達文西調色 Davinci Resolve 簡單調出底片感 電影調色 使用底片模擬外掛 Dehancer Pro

Hi!My name is Kaiwan今天就要來分享一下我們 DaVinci Resolve 調色那我們今天就單純開心玩調色然後做一點實驗看一看我們可以變出怎麼樣的效果那我們就直接來調色吧OK!那我們就來了我們 DaVinci Resolve那我們就直接來到調色介面裡面
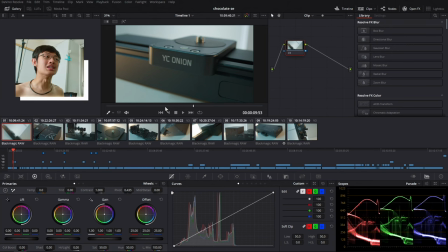15s
那我們今天要來調色就是這個產品的特寫畫面有一些介紹啊然後分享它的特寫的部分那我們打的顏色呢
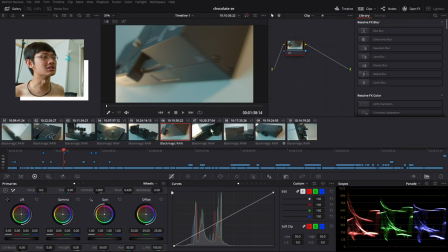23s
是一個大概是170度色相的色燈打在左邊然后另外一盏小小的灯它是在3200K然后就是看我想要拍摄的哪里然后把它放到哪里去
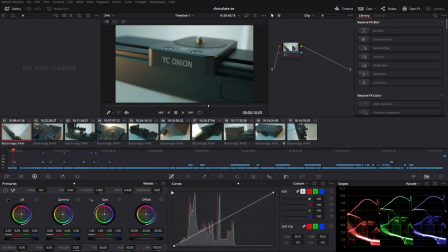36s
那今天呢我们又要继续玩我们的Dehancer Pro底片模拟的插件所以我们就直接开了第二个涂层那我们现在第一个涂层先做色彩匹配那我们就把我们整体的亮度再提亮一些些让整体的亮度拉起来让阴影不要快要碰到底部这样子
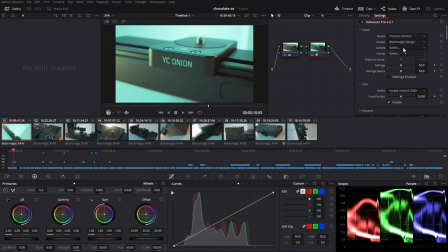52s
我们就直接快速把我们Dehancer Pro拉进来直接调整一下我们的色彩空间一下那我今天想要玩的底片模擬我想要玩一下我们的Coda Vision 3就是拍电灵的底片就稍微玩一下啦就关他的我们最后来到我们Colorhead
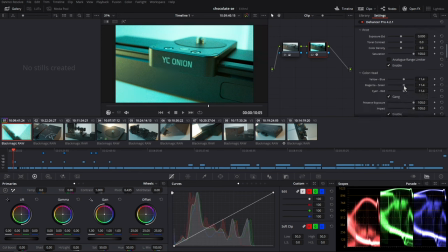67s
稍微调整一下我们的色彩平衡因为我们是色灯那我们就只能用那个3200K的灯来做一个基准那我们就是大概调一下我们的色相那这个部分就看个人喜好
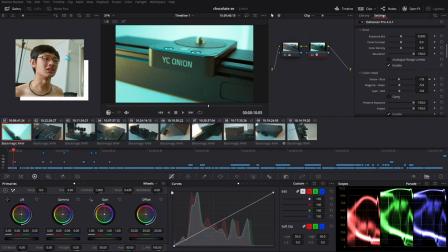78s
我自己是想要让它变成比较黄一点点比较暖和一点点让那个3200K的灯再延伸多一点点
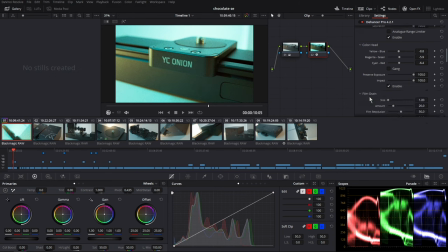85s
我们就把它稍微调黄一点点这样子那接下来我们就把我们的film grain关掉因为不想要有我们粗糙的影像品质的感觉那我们把halation跟bloom都打开这两个我觉得会让影像看起来有点梦幻有点像是黑柔胶的感觉那我们就可以把它打开然后稍微调整一下我们的素质那我们先来调整一下我们的halation
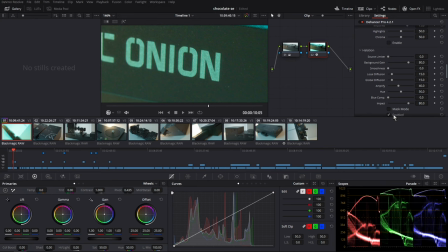105s
那我们就放大看一下我们的任何东西的边缘只要开启它就会有一点红红黄红的在任何东西的边缘上面
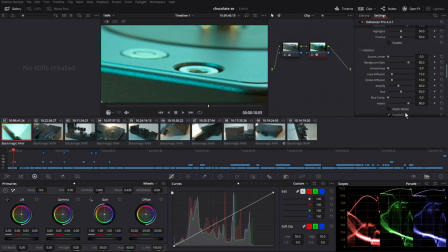113s
那我自己觉得这个效果好像有点太多了如果在80%那我们就把它降低一点可能把它降到20%之类的
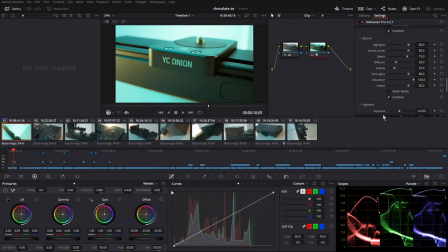121s
那我们接下来就要来调整一下我们的bloom那bloom呢这个效果就有点像是黑柔胶
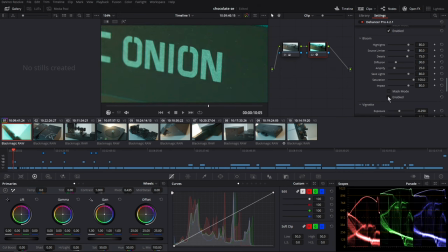126s
就是模拟黑柔胶的概念就是让你的影像变朦胧变模糊让它变得不太锐利让高光有点散开来的感觉OK那效果增加完我们最后来到我们的print的部分就是放向的部分那我想要让我的照片稍微再曝光多一点点然后让我们的对比增强一点点那我们再稍微玩一下我们底片的颜色那我看看到底要过度曝光还是曝光不足的颜色我觉得过度曝光还是好了一些些那我们再稍微调整一下我们的色彩平衡
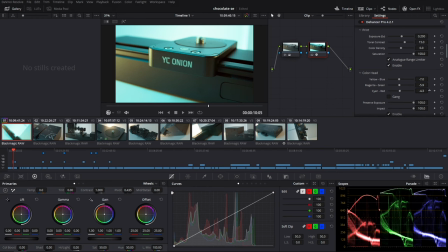157s
然后看起来就差不多那我们就直接把所有的颜色复制贴上到所有
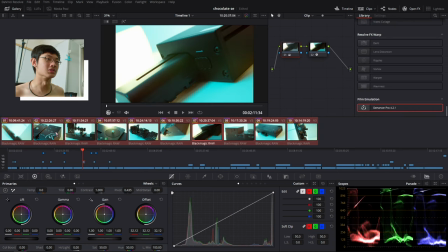162s
同一个场景拍摄的画面当中那我们再来稍微微调一下我们第一个色彩匹配的部分就可能调整一下曝光啊我们的高光有一些已经爆炸我们就可以把它拉回来一些些然后我们中间调也可以把它提升一些些
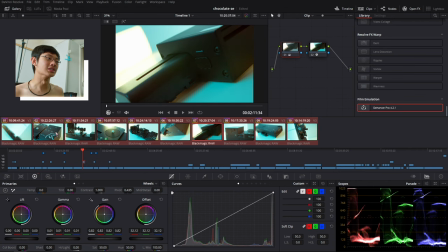177s
让阴影看起来有更多的细节然后我们就稍微看一下我们的before跟after
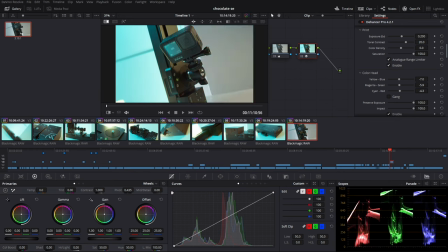182s
就是一个暗淡的画面变成一个看起来有点缤纷的画面
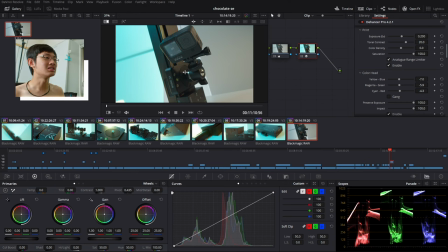187s
就差距还蛮大的这个神奇的底片那我们那一个色灯170度色相的那个颜色就因为加了我们底片模拟让它的颜色又更凸显了很多很多看起來就是...又更吸引人一點點那我們就大致給大家看一下所有的調色片段那我們最後這一支影片其實已經剪出來它是我們的YC幽黏電動華怪開箱分享影片那我會放在下方連結有興趣就去看一下吧OK 之後我們今天有打色燈的調色效果那我覺得看起來還蠻讚的那當然喜歡這支影片按讚訂閱我的頻道可以看更多的相關影片這裡有一個全部都是調色相關的playlistMake sure you check it out我的名字是凯云我会见到你下次见拜拜